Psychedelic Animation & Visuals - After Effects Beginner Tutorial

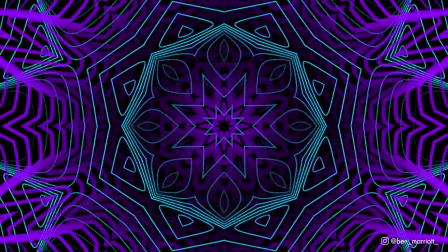I'm going to show you how to quickly and easily get these psychedelic visual backgrounds all in After Effects.
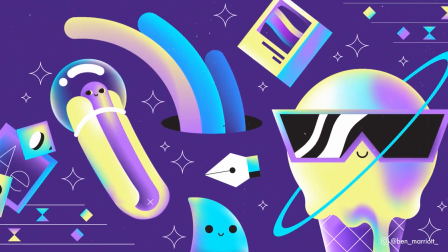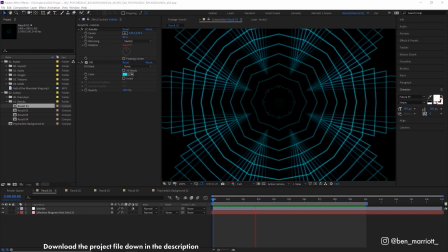So this look only uses two effects, no repeaters, and very few keyframes.
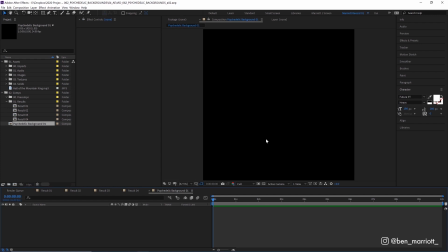So let's start in a new comp. And I'm just going to create a new solid with Control plus Y, and it doesn't matter the color.
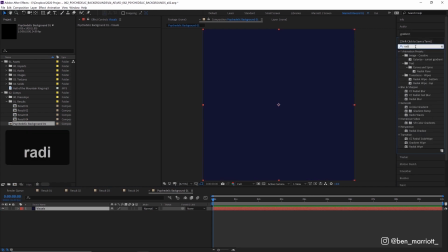And let's go over and add the effect radio waves. And this creates a steady pulse of circles moving outwards.
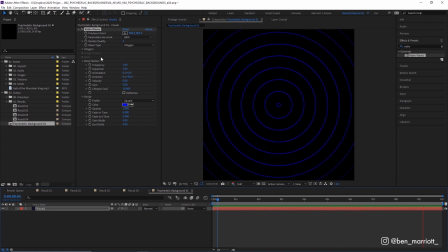And we've also got quite a few options to control our shape up here as well. Now at the moment, it's actually set to a polygon, so it's not actually a circle. And if we go down to options, we can see it's a polygon with 64 sides.
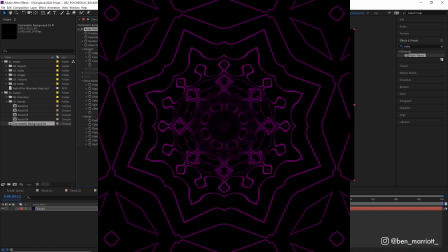And if we lower that, you can see we can create more different shapes, sort of like octagons, pentagons, and even triangles as well. Let's go with 9 sides and create a 9-tagon. And we could also click to make this a star as well and adjust the depth of that star too, and the curviness as well.
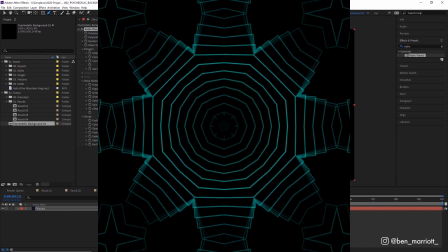We can also choose to create our own shape using a mask. So we click our pen tool, and then I'm just going to draw a random shape over the top of this.
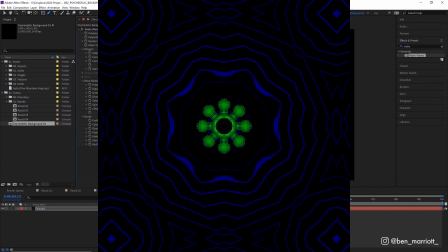And then from wave type, I'm going to select mask, and from mask, select mask 1.
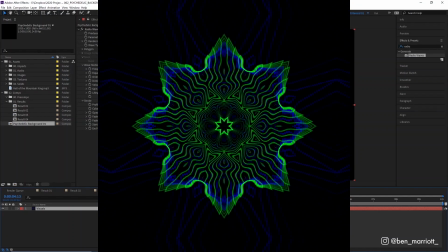And now we're radiating in our custom shape. But let's go back to our polygon for now. Now we want our effect to start with these shapes already filling up our comp.
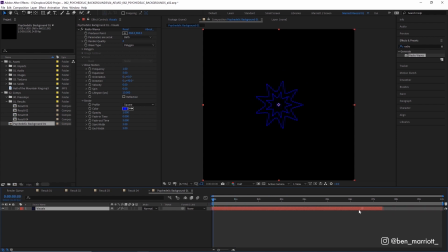So I'm just gonna go to the start and then drag this layer over to the left until it fills our screen and just keep extending it. There we go. And we can also go and adjust the frequency as well. So we get a more denser collection of these shapes right up until it becomes almost solid. And we can adjust the spin as well.
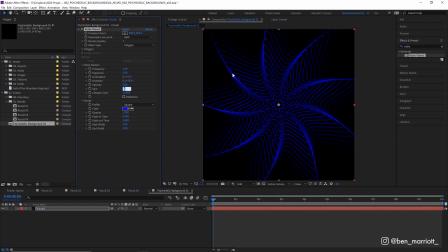So each shape that pops out will rotate slightly and we get a cool effect where they kind of bunch up and create these sort of almost 3D looking forms. So let's add some keyframes to these properties. I'm gonna do that by clicking on the stopwatch of our spin and maybe in our polygon, our star depth and curve size.
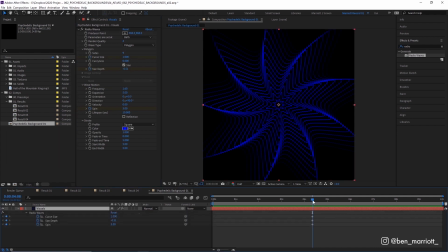And let's click U on our keyboard to bring up those in our timeline. And then over the start of our animation, let's animate these properties. So let's take our spin to something like -3. So it'll spin in the opposite direction. The depth to -0.2 and the curve size down to 0.
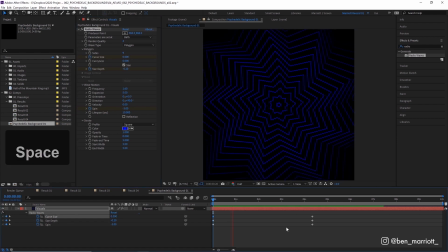So it starts really angular. And now if we play, we can see it animating between those two properties. Now remember, these keyframes are affecting the next shape to come out of the center. So it won't be until sometime after these keyframes that we can see those new properties affecting the majority of the shapes on our screen.
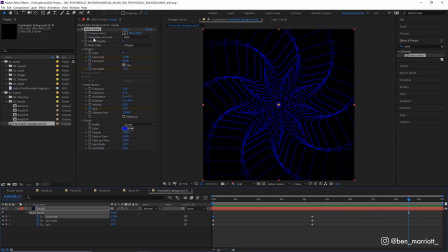But we can change that by selecting up here the parameters that set at birth to parameters that set at each frame. And then that affects all the shapes at once, which just gets a slightly different result as the whole scene's evolving rather than it evolving from the middle. We can also add a fade in time as well, which will make the center ones more opaque.
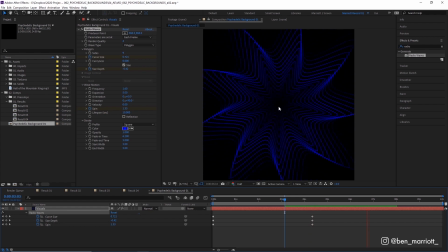And this creates kind of a look like we're looking down through a tunnel, which is really interesting if you want that. And then of course, we've got the options to change the color down here as well. So now let's get things really crazy by adding the effect CC Collider. And we can already see by just adding that, we're already upping the ante a fair bit.
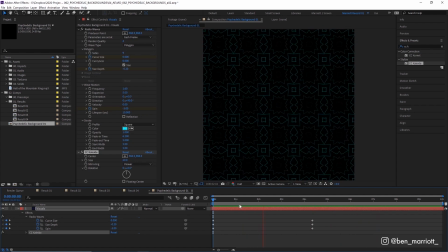So what this is doing is it's taking a selection of our comp, copying it a whole bunch of times and flipping and mirroring it based on a few different options that we have down here. Now, if we pause the animation and let's go and just animate our center property here. So if we just click anywhere on our screen, we can see it takes the center of our animation from a different point.
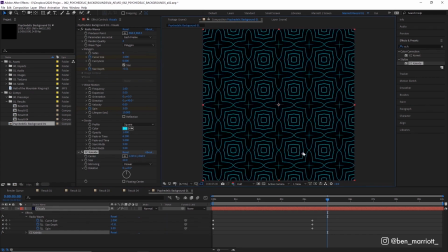And if we just drag this around the screen, we can get some really crazy looks without any other animation. Now let's leave that here and let's actually adjust the size. And let's just bring that way up to maybe 75. And that just means that CC Collider will take a bigger section of our canvas before it sort of chops it up and spits it back out to us as a kaleidoscope.
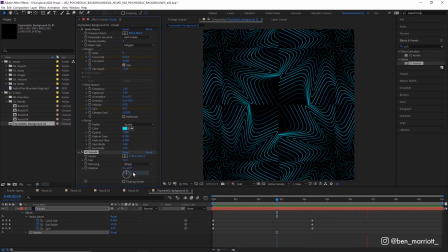Now we can also change how it is mirrored. The default is flower setting, being try wheel and die across, and a whole bunch of different options. I do kind of like flower and starfish because we get this kind of radial symmetry, which I think is really interesting and kind of mimics this little sort of tunnel sort of shape that I really like.
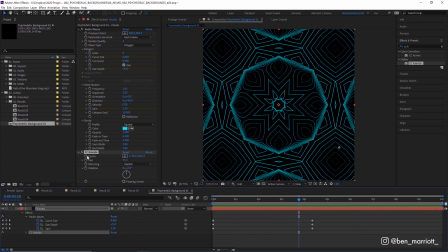So let's go back to our center animation. Let's click the stopwatch to keyframe that. And I'm just gonna add a different keyframe in a random part of the composition at the beginning, at the middle, and then one at the end as well. Okay, this is looking pretty good.
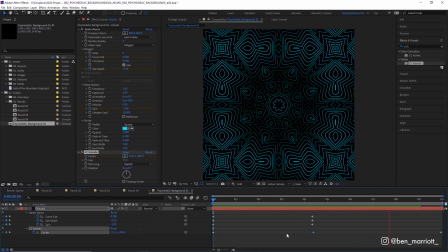Now, if you didn't want these sort of squares in the corner, we could even increase the size even more so we just get this radial effect in the middle. Let's keep it like this for now. And now something else we can do is duplicate this layer. So I'm going to duplicate this layer, open up those keyframes and just move some of these around randomly.
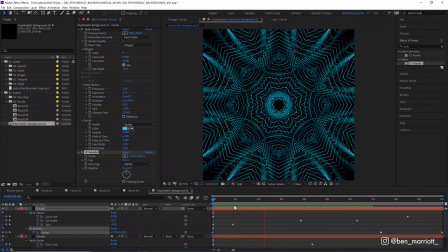So now we've got two levels of madness happening one on top of another.
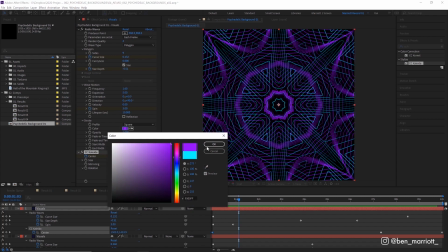Let's change the color of this top one to get a bit more variety. There we are.
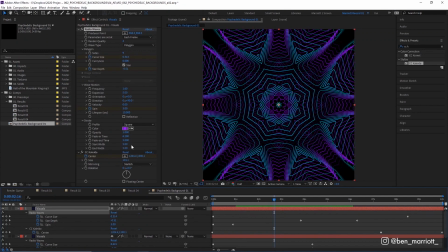And we can also adjust the width of the strokes as well. And we have two options for the start width and the end width.
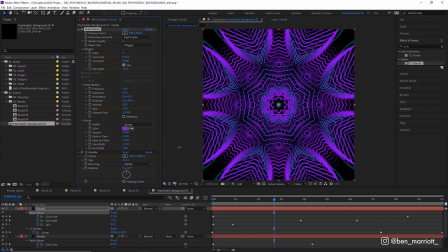So if we increase one, we can get a kind of tapered stroke as well. So the whole animation isn't a single line weight. Now, if you stack too many of these on top of one another, it can easily get out of control and the animation looks way busier than it's probably enjoyable.
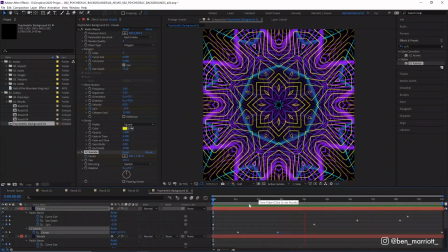So, you know, enjoy responsibly, and stay hydrated. Let's remove this.
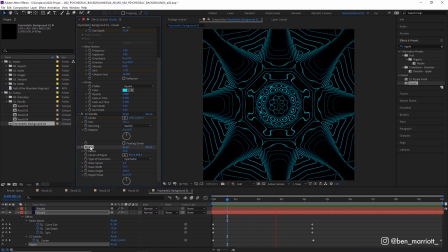I also experimented with adding the ripple effect, and that definitely adds a bit of liquid, watery feel to the whole animation, and kind of looks a fair bit like the Windows Media Player visualizers from back in Windows XP.
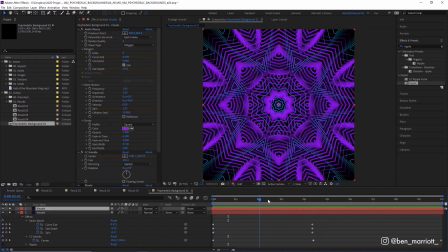I kind of prefer it without, but it's an interesting effect to add as well. And really, to create these and change them, it's just a matter of, you know, adjusting some of the keyframes. And you can see just adjusting one parameter slightly will affect the whole animation, and you can get some really interesting looks.
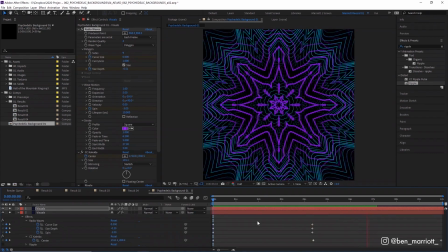So really, just go and try combining different elements of these effects and try some other effects in After Effects as well. And you can create some pretty crazy looking designs with loads of complexity just using two effects and without really knowing what you're doing.
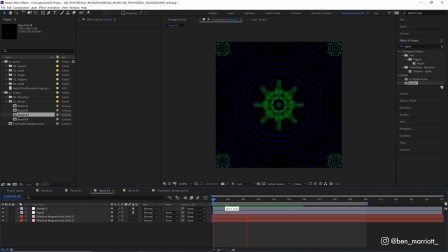Here are a few more that I came up with, and you can check these out in more detail in the project file, which you can download for free down in the description. I've made a short playlist of some related videos that I think you'll enjoy if you've made it this far. I'll see you in the next video, and please consider subscribing if you'd like more of these videos every week.